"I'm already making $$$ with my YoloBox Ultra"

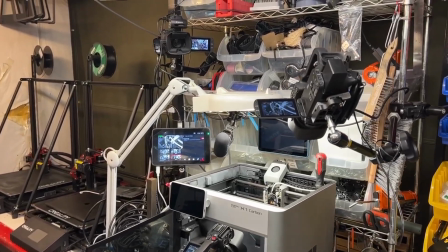Okay, so we're in my shop here and I no more than got the Yolovox Ultra in yesterday, but I'm actually making money with it today.
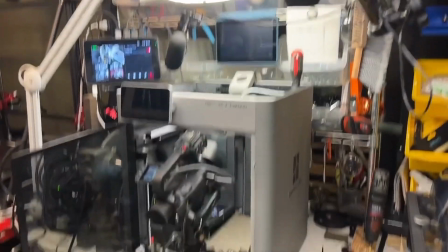So you'll see my set here. I'm basically going to show how to fix a unit right here.
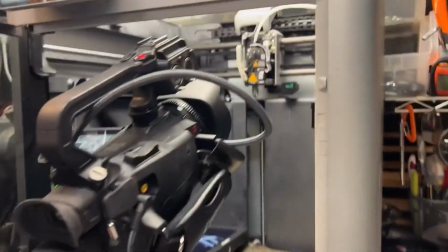And in order to do that, I have to have multiple angles. So here's one angle. There's another angle.
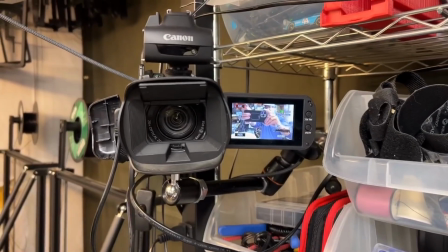And I actually have a camera over here that shows me so I can talk to whoever I'm teaching.
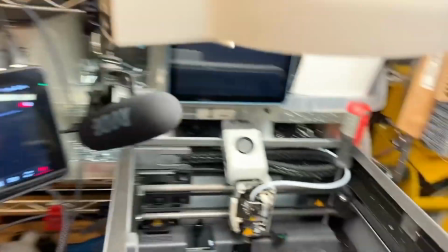and another camera angle here that shoots down and gives me this shot so what i'm trying to do here is
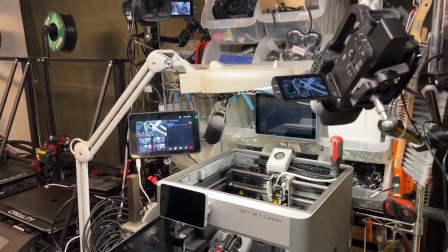uh get rid of my hands in the shots i've got to have at least one angle to go to so if i have my hand over here then one of these cameras will
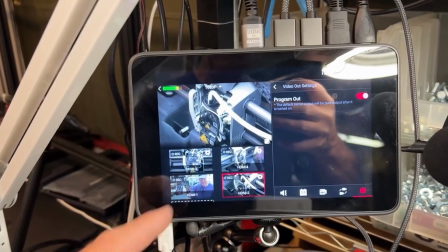catch it um but let's go back here and i'll show you i've got four different cameras here this is my output basically it's program i'm
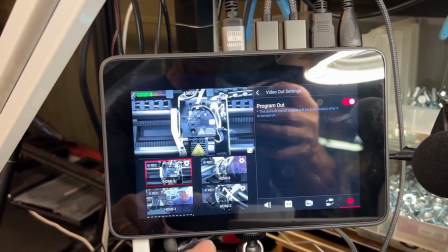in monitor mode so i'm going to record every one of these cameras in iso so in other words every one of these cameras is getting recorded right here
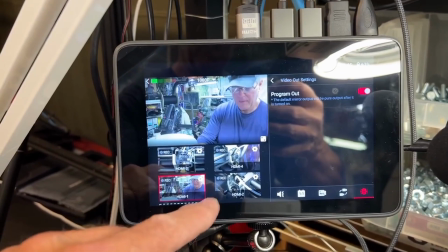in the yellow box so I can edit later but you can see I got every camera I need with the different angles
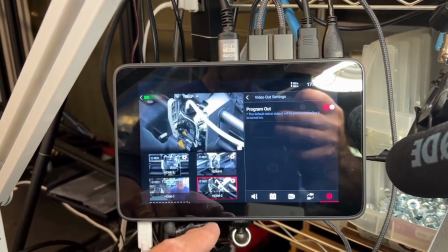and if I get in the shot then I get out of the shot like that and there you go but I you know I'm going to be working on this guy
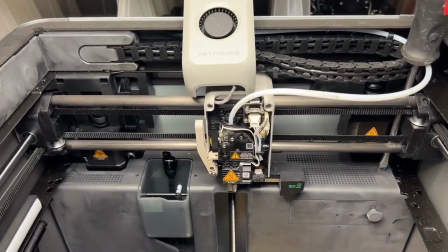here an awful lot with my head over like that over top of it so down there's a confidence monitor
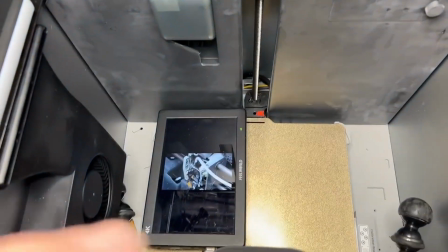which is running straight out of the yellow box to show me whether my hands are in the shot or not so
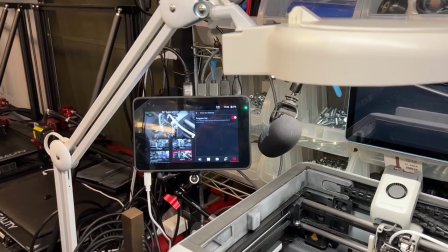that's it and if I want you know rather than oh I could actually just for confidence I could actually tell this to rotate cameras
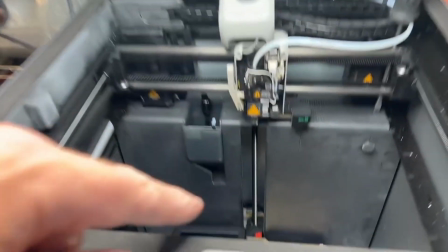you know every other second so that I can see down on my confidence monitor what's happening and I can pull my hand out of a shot if it's getting
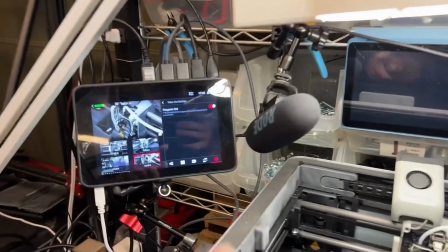in the way so there it is oh and a microphone here so there's a microphone running right directly into the yellow
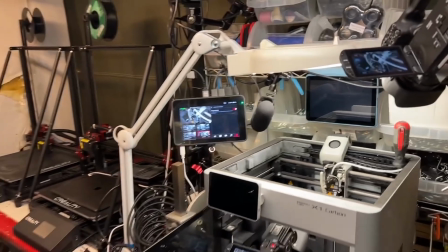box so I'm sitting ready to make some money with this I got a four camera set up to see if I can get back far enough to show you.
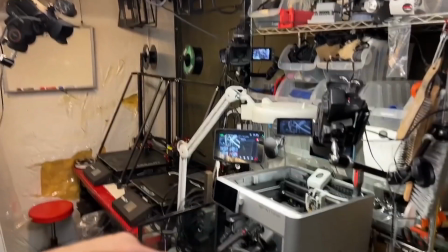Once again, one right up there, one down here, one there, and one there.
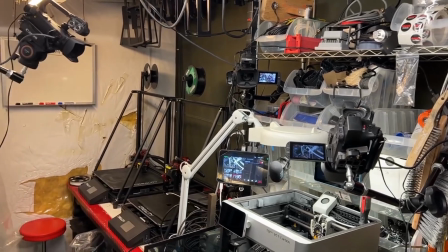Now I'm ready to make some money.